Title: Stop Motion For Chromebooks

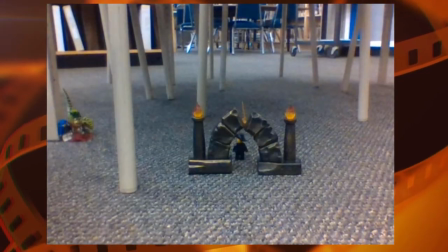(8:13)
You can see in this example that the camera is so far off and the image is so fuzzy it's hard to tell what's really going on.
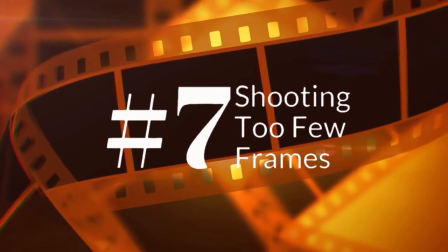(8:24)
Number seven is shooting too few frames of animation.
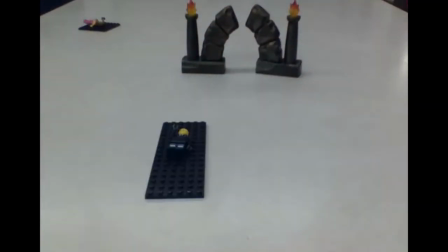(8:28)
Now a typical stop-motion movie that's anything more than a few minutes long is gonna have thousands or even tens of thousands of frames of animation.
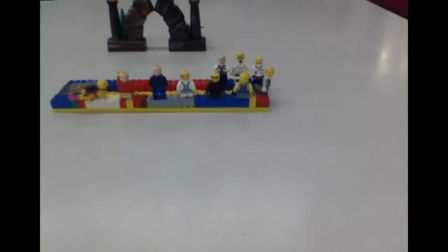(8:35)
If you took 10 or 15 pictures and you shrug and say you're done and you really need to go back and work harder.
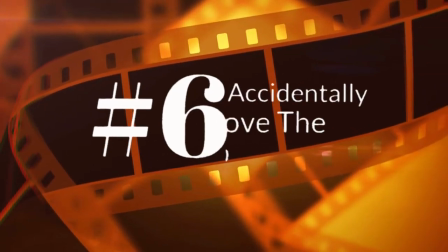(8:43)
Number six is accidentally moving the backdrop.
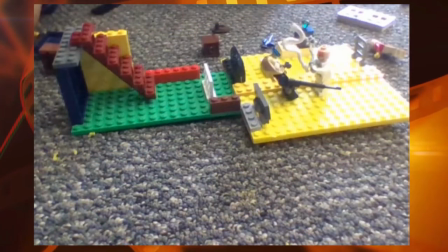(8:47)
Look at this example where the Lego plates are supposed to be solid ground but they're wiggling almost constantly like a ship on the ocean.
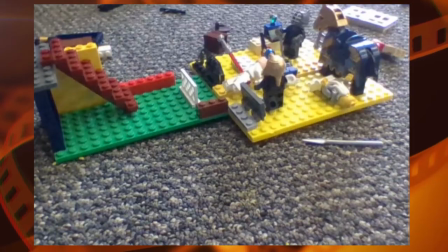(8:55)
Putting a little tape or clay on the bottom of the Lego plates will stop it from moving around as you adjust the figures.
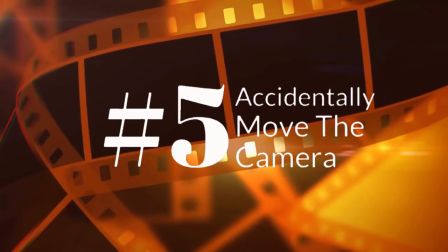(9:05)
Number five is accidentally to be moving the camera. Now there are times when you're going to actually want to move the camera to zoom in or out,
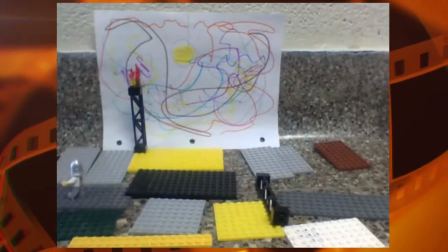(9:13)
but when you accidentally jostle the camera it really ruins the realism of your shot.
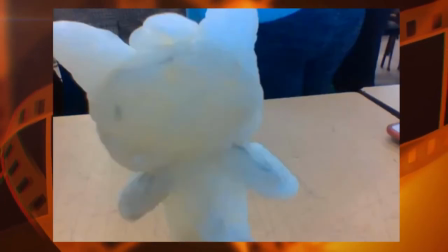(9:18)
That's especially true if you try to hold your camera with your hands like these guys did. It's a horrible idea.
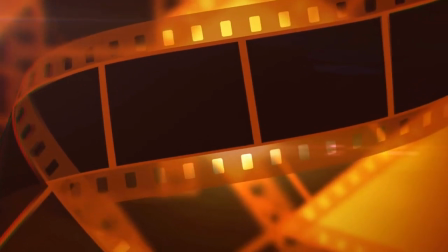(9:25)
Number four is moving things too quickly.
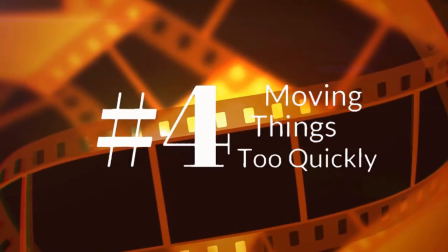(9:29)
In the best stop motion movies all the characters move in tiny tiny little increments for every frame of animation.
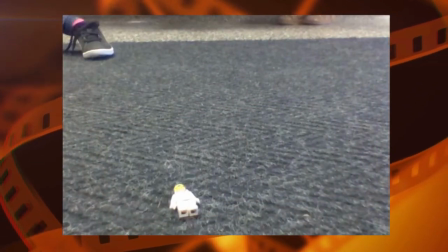(9:36)
If you get impatient and try to move your characters too far like these filmmakers did,
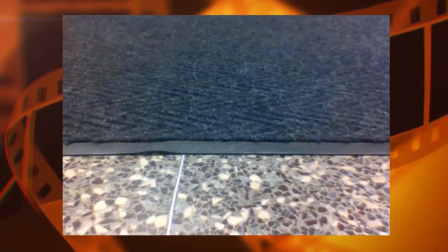(9:41)
you end up with characters who seem to magically teleport across the screen.
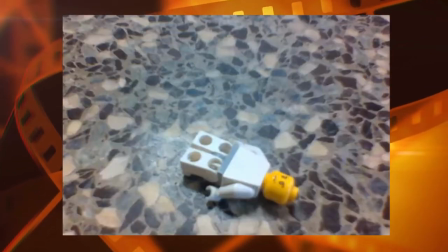(9:46)
I actually had to slow this film down dramatically just so that you could see what was going on.
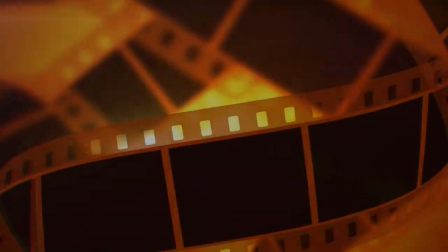(9:51)
Here's the film at its original speed.
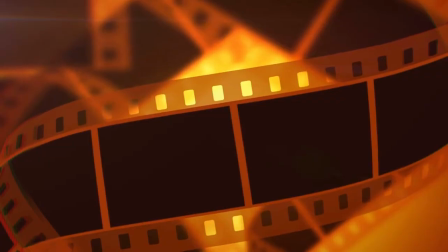(9:55)
Number three is playing around with a speed slider.
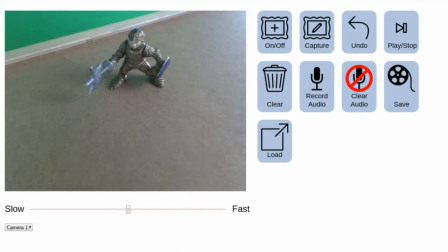(10:00)
At the bottom of your screen in stop motion animator is a little slider that moves your film from slow to fast playback.
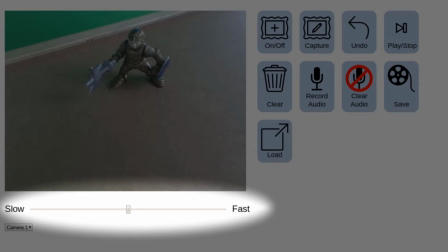(10:08)
Now if your movie is too short and you want it to be longer you might be tempted to drag that slider all the way over to the slow position to
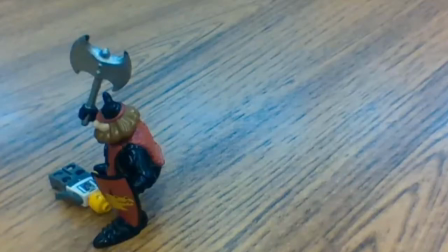(10:16)
try and slow down the playback but what that actually does is create less frames of animation per second of film which is gonna
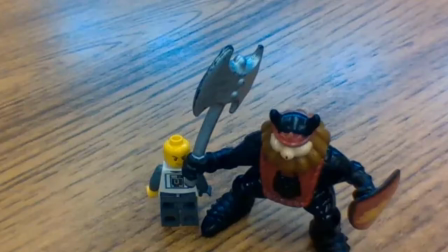(10:25)
make your movie look slow and sluggish and choppy. If you're gonna move that slider at all move it to the right to make the film faster, not slower.
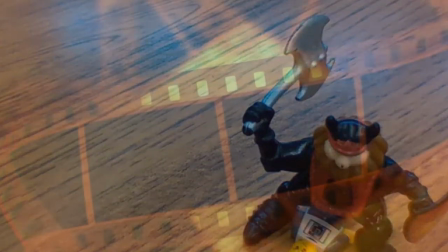(10:34)
The faster the frame rate, the more realistic your animation is going to look. Number two is making your own titles.
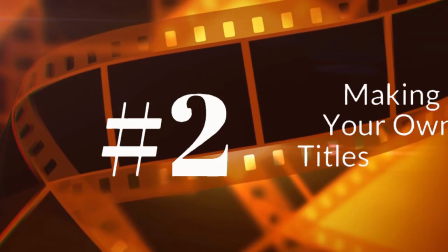(10:44)
So often students will want to add a little bit of additional information
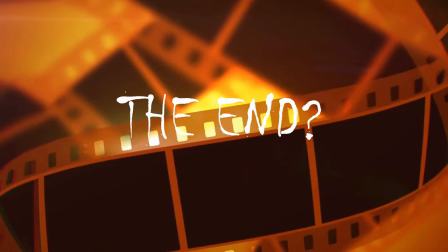(10:49)
like meanwhile or the end in text form on their movie,
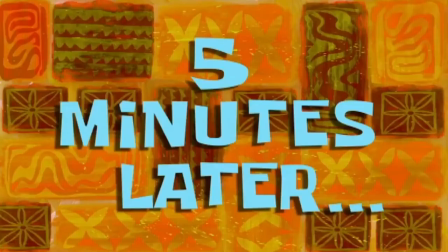(10:54)
especially kids who watched a little bit too much Spongebob five minutes later these
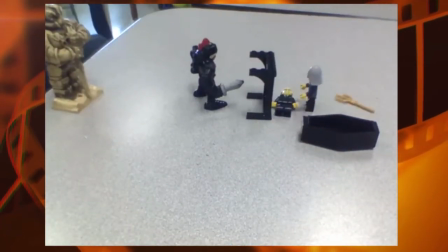(11:01)
kids made a really fantastic little spy film but they ruined it by adding text titles in
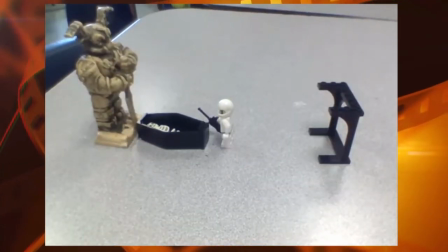(11:07)
scribbled handwriting on a piece of paper if you really want to add text titles you're
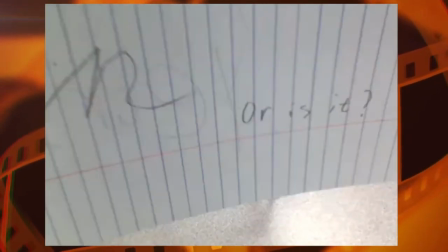(11:12)
gonna have to bring your program into a video editor we can put really professional looking titles onto
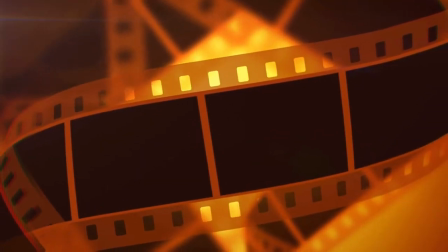(11:17)
it and the number one most cringeworthy The strange-worthy
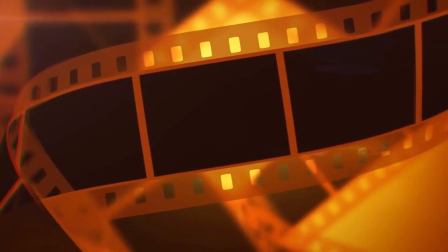(11:22)
mistake kids can make on their stop-motion movie is... drumroll
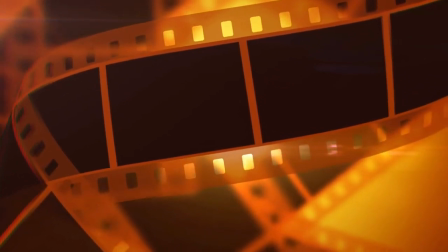(11:26)
please...
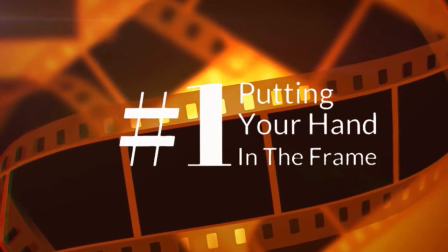(11:30)
That's right, putting your hand in the frame. I can't count the number of times I've seen this in a stop-motion movie.
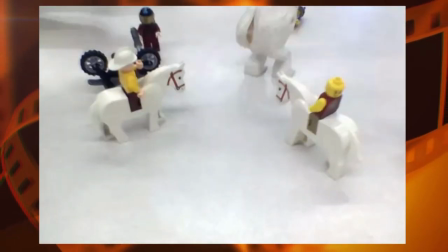(11:39)
Some kids don't even know that they're supposed to not have their hands in the frame,
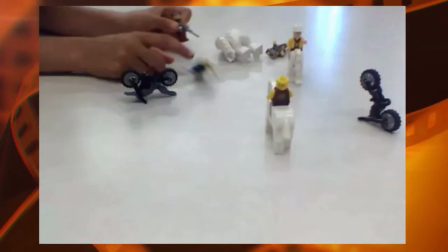(11:44)
but it really spoils the realism and makes the film look fake.
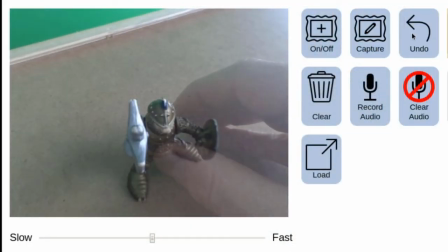(11:49)
If you accidentally put your hand into the frame, just hit the undo button until it disappears.
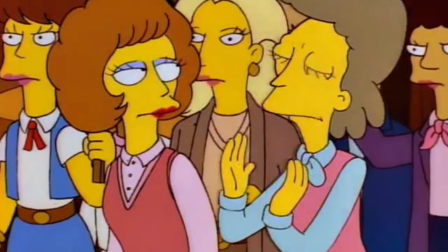(11:56) Oh! Won't somebody please think of the children!
So now that you know the do's and don'ts of stop-motion animation, it's your turn to give it a whirl. You can do stop-motion with toys,
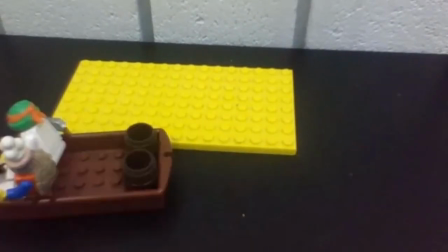(12:11)
with Lego, with clay, with household objects,